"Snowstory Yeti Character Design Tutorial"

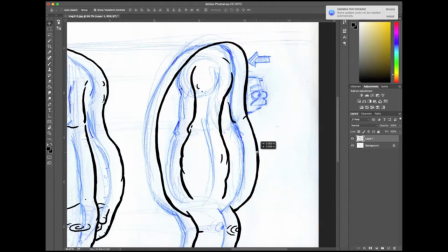245s
I mean, I'm going to do my keys and I'm going to do breakdowns and in-betweens and all that,
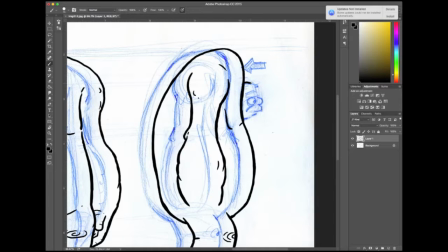249s
but I don't think I'm going to rig this guy up and make a like a character rig in it.
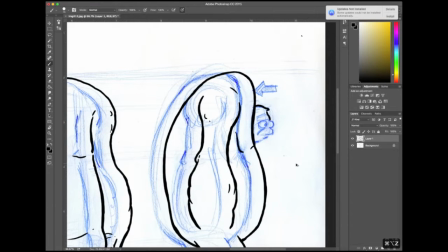255s
But there might be situations where I do, but I don't think so. And you can see when I originally drew it, I kind of drew the head out a little bit farther.
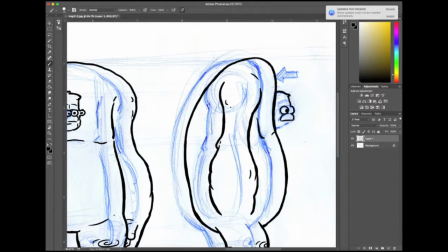264s
I think it was because I started out with his chest a little bit bigger,
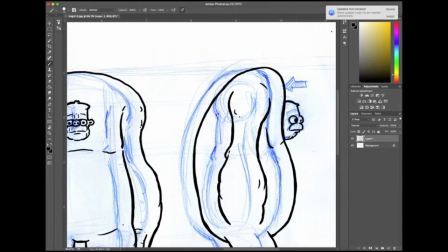268s
and then I wanted to cave in his chest a little bit in the side view, so his head was out a little bit. So the nice thing about Photoshop is I can just take that layer that I did the cleaned up line on,
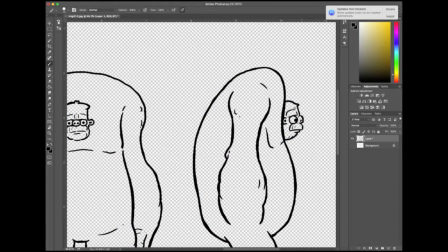278s
and punch it out, or move the original art in the background so that I can make it kind of sync up. So there you go.
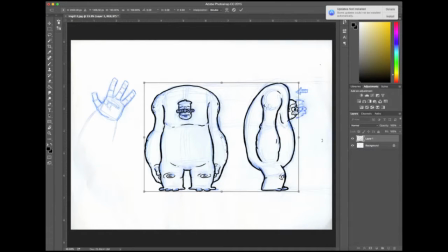287s
There's his front and his side view, and then I wanted to kind of delineate that hand a little bit as well.
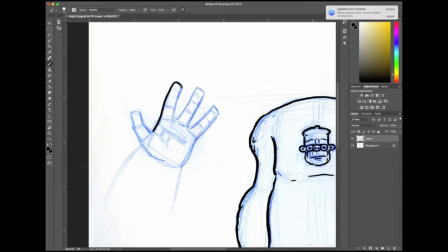295s
I like doing hands. They're fun. I only got a front done here. I don't have a lot of poses in previous tutorials. I've had a few more hands, but this I think I've just got the front to clean up.
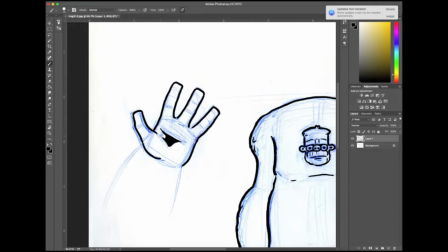312s
And again, I want to keep those lines fairly simple. I want to have that. I want to have the construction underneath. I want to have it look good and proper and all that. But I also want to keep it simple.
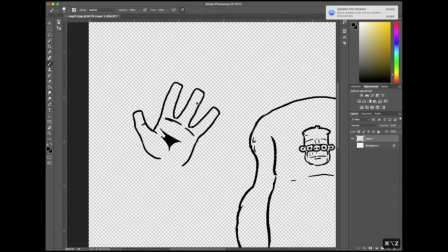326s
He's also going to have little tufts of hair, I think, on his arms and all that. So well, you can see I kind of rethought this hand a little bit. I wanted to give a little less detail. I think I kind of started out here, and I want to put lines in.
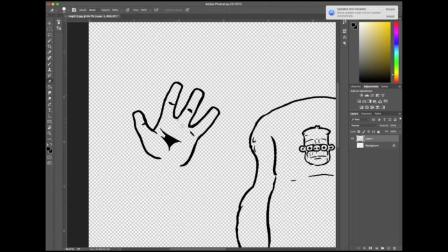340s
My natural inclination, or most people I know, their natural inclination as well is to clutter it up with a bunch of lines, right? Which is not necessarily what you want to do. You want to keep it simple.
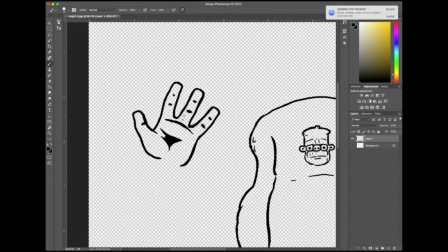352s
You don't necessarily want to have it be a simple construction, or simplistic, I guess.
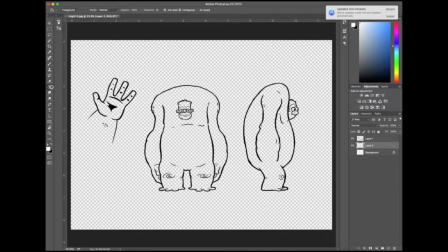361s
You don't necessarily want it to be a simplistic drawing. You do, however, want it to be simple. You want to add only the detail that's going to enhance it,
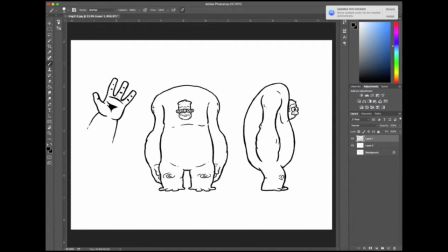369s
and you don't necessarily want to go overboard, because it just means you're going to have to draw it over and over again, and overly rendered can drive you crazy.
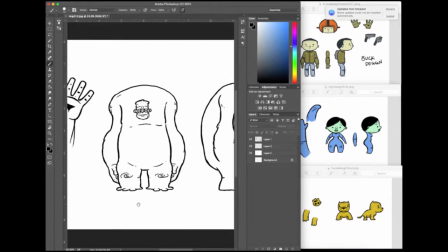377s
So now what I did is I brought up a few of the other characters that I've been working on.
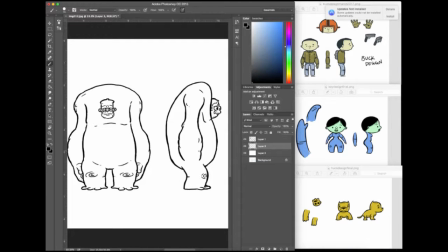384s
So this is I brought them up primarily because of like kind of a color palette thing, right? I want to have all my characters kind of gel together, and color is not necessarily the first thing I think of when I'm drawing.
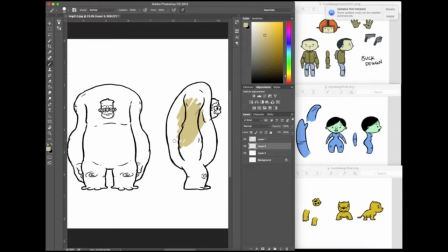398s
So a lot of times, for me, color is kind of an afterthought, but I'm trying to get better at it. So I chose a couple of different tacks here, right? I wanted him to be
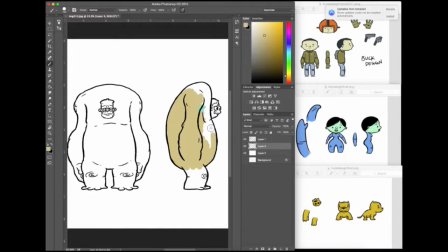414s
kind of earth tone, because I'm thinking that the background is going to be primarily white and very, very light. White or very kind of light blues. It's going to be kind of a wintry scene. So I want him to stick out a little bit from the background.
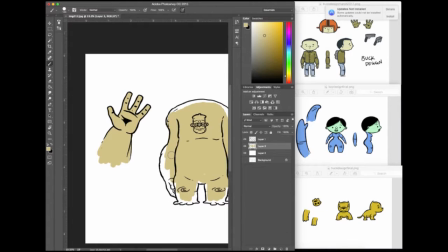429s
Obviously, I don't want him to be white, which was kind of my first reaction in designing this character.
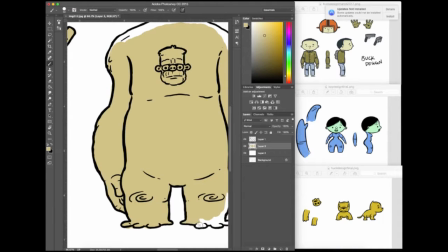436s
I wanted him to be kind of a big white Yeti, but I think that's going to conflict quite a bit with the backgrounds I have in mind.
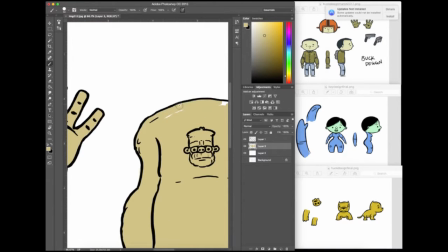444s
So I wanted him to be on the brown side, kind of earth tones.
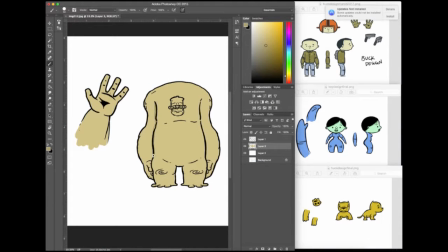448s
So, and I also didn't want him to be as kind of bright and vibrant brown as the little doggy.
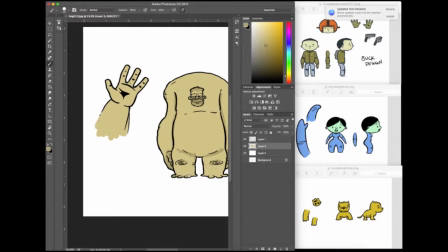455s
So, now that I'm looking at this now, it might change slightly. I don't know if I'm married to this color scheme here.
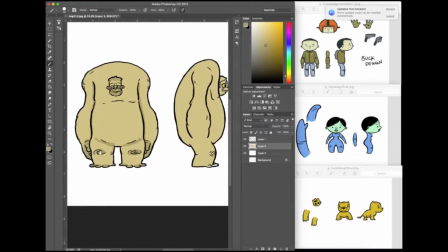462s
I kind of like Kay, and I kind of like Buck.
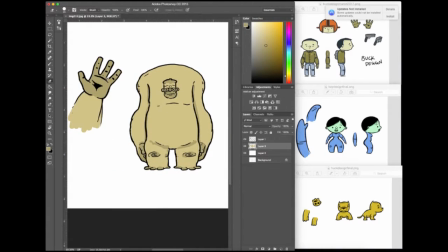467s
And I think I brought up this dog before I did the tutorial on it, but I think the little doggy's going to be next.
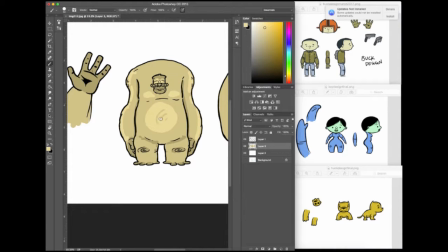473s
So I'm just doing the final color, and I want to keep the palette probably to 3 colors.
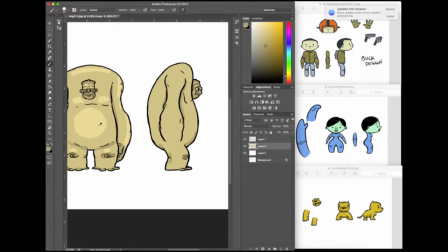480s
So I'm going to have a kind of a darkish brown, a tan, and a light brown, just for ease of animating frame by frame.
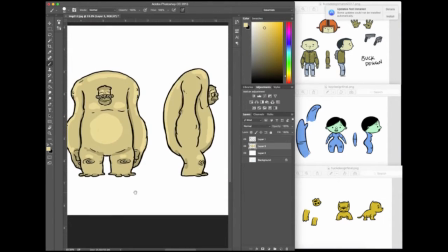489s
So this is my Yeti character.